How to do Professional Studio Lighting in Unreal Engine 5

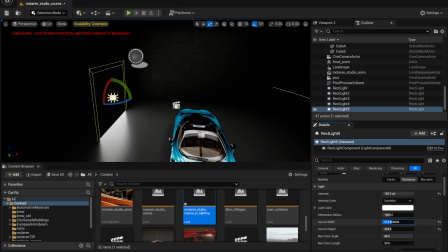problem um so i'm just going to be changing the size of this something like that
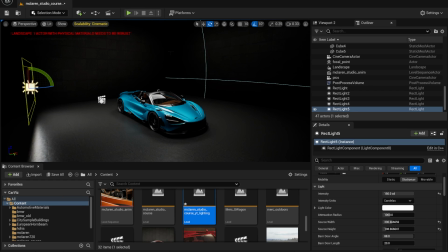and that should be good but you know what the problem is the problem is generally uh if you if
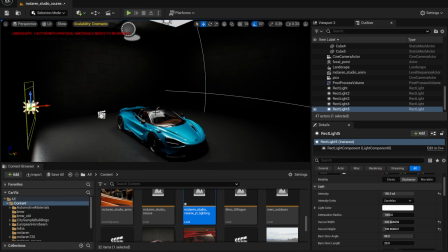you have lights um which are sort of filling in your shadows make sure to not have them directly
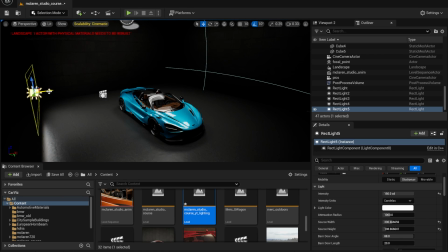facing your source make sure uh like in order to like make your scene look a little more interesting you can have them at the back something like that or something just just so they can add like a little more um what do you call it it can highlight some parts of the car
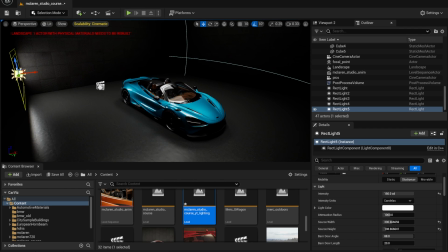a little more and it can create a little more depth a little more contrast in your scene which is just gonna make it look that much better right
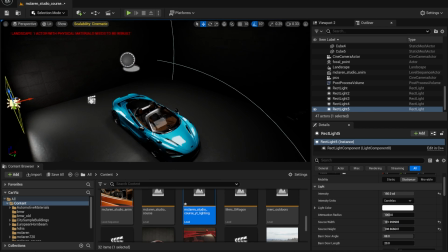the key here again is just to play around with the lights and just to make sure that you're not adding lights just to fill in
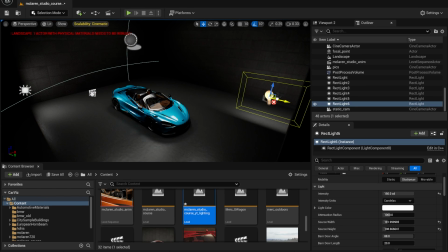the gaps but you're actually like being creative with it so I'm actually going to be duplicating the light once again and placing this one
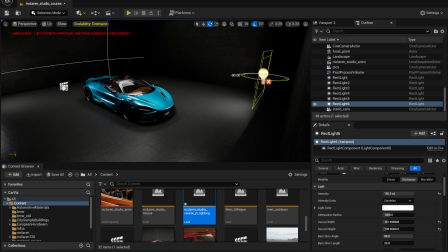right here so that it can actually I'm going to be placing this right in front of the in front of the car so we can sort of fill in
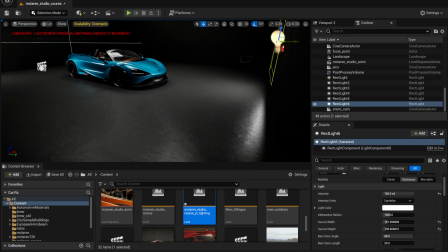some of the shadows like that I think that should be good perfect I think we're looking pretty decent so
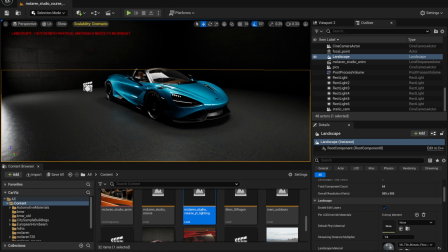now the problem with our lighting is that this part looks a little dark uh the front part the wheel part uh so we're going to be fixing that and also another thing which I'm
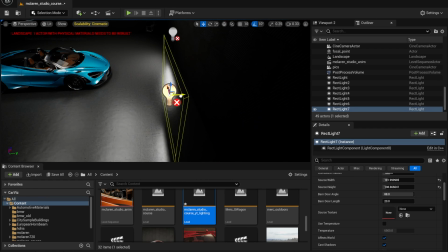going to be talking about in just a sec but let me add this light first so just add a light there but then again what
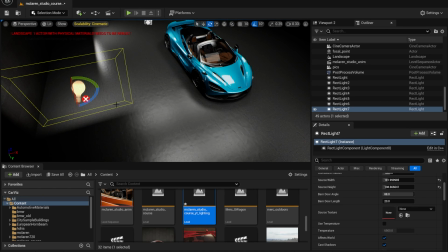you want to do is you want to move it to the side and you want to place it in some way that it it is not directly if
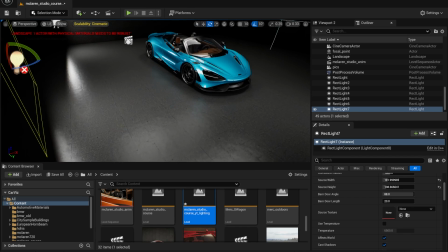i place it like this you're going to see that it's just going to fill in too much of the shadows and it's not going to be creating that much depth you know but
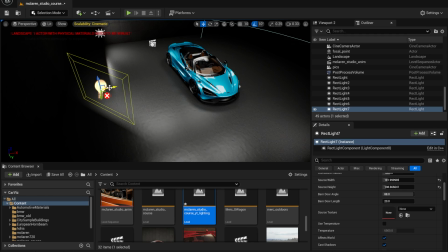if i rotate it a little bit and if i sort of like move it back something like that or maybe
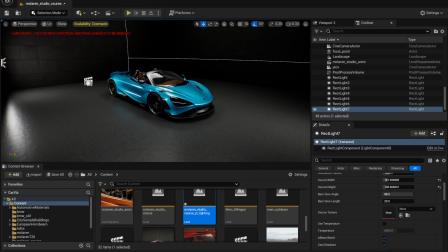place it somewhere there i think now it looks much better right so i think now our scene is looking pretty good however this part might be
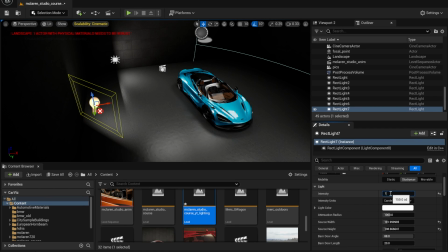a little too bright so i want to select this light and go ahead and reduce the intensity to some like 100 I think that looks much better
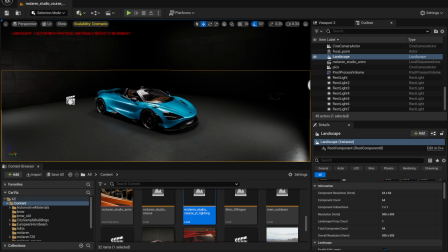now the problem is not the problem one thing which we can do to basically make this render look a little better is add some lights in the
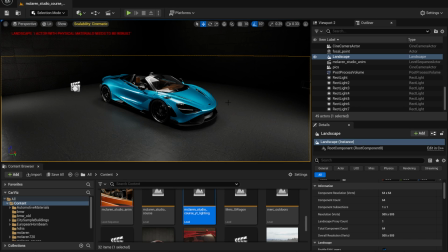background so they can sort of act as rim lights and they can also add some reflections to the ground as well right so I'm just going
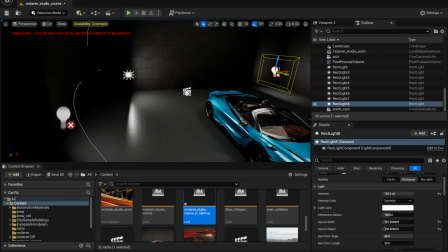to be selecting any of these it doesn't really matter and just duplicate them place them in the background like that
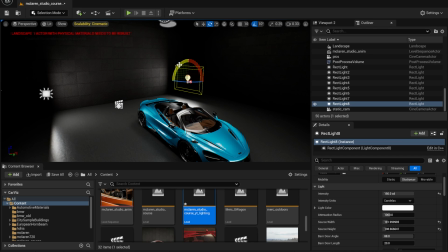and place like that rotate it a little bit and move it up and move it in the front so something like that just to just something which can sort of act as rim
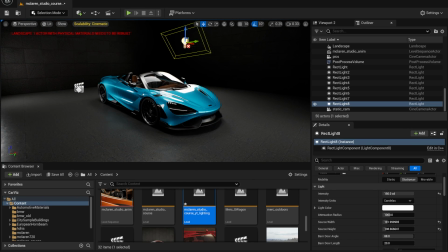light that would be good um something like that might be a good position you can again um the main thing uh which i'm which i sort of want you guys to understand is that all this is um completely trial and error you're not going to get it right in the first try it
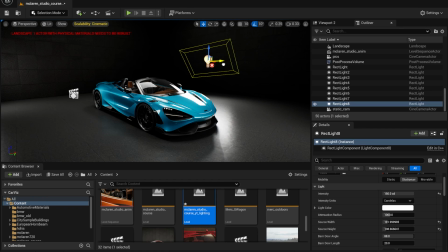is definitely going to take you a bunch of tries i think placing the light here is better because then it adds a little bit of reflection reflections on the ground which i think looks pretty good and we can have another one at the back as well because the back is pretty dark at the moment so just duplicate that
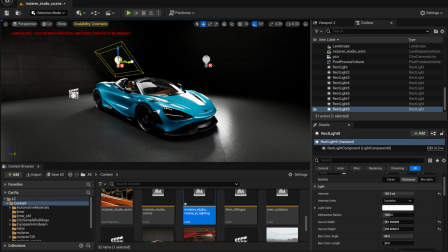place the light somewhere there maybe a little bit like that and
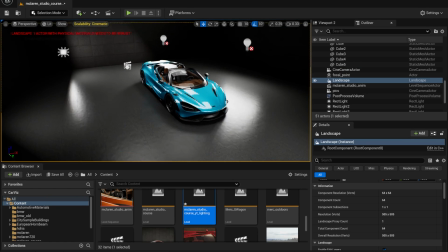yeah i think it looks pretty good i think the lighting of this scene is looking pretty decent so far um if you were to actually like make an animation of this you have to make sure
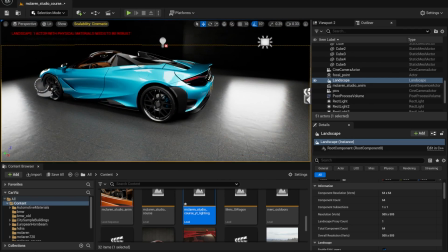that it looks good from all the angles um i'm not too sure about how it looks from the back because it's too bright so
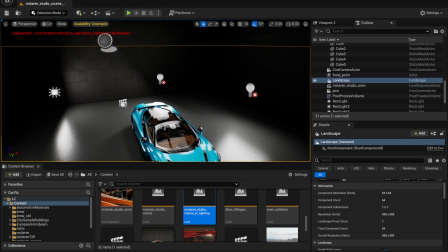if you want to make an animation of this make sure to add make sure to change the position of the lights such that it looks good from pretty much
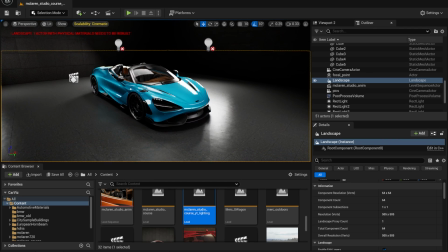all angles right you are gonna have to make some trade-offs uh you're gonna have to make some sacrifices but
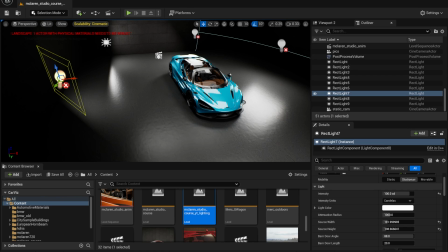um yeah uh it's fine eventually you'll get it hopefully um i'm just trying to make uh the
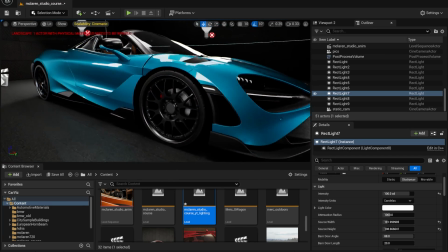front part a little brighter um i think it should be fine so i think the
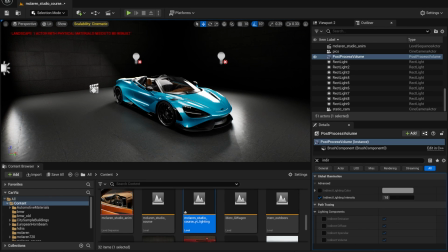lighting looks pretty good so far um also by the way just one quick tip for you guys um if your reflections in your car or anything
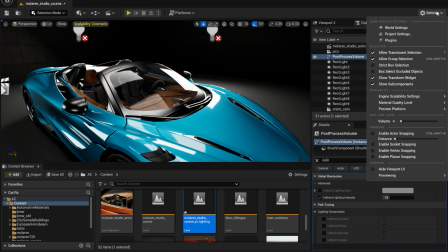or any of your objects do they don't look that good make sure to go to settings right here go to engine scalability settings and make sure to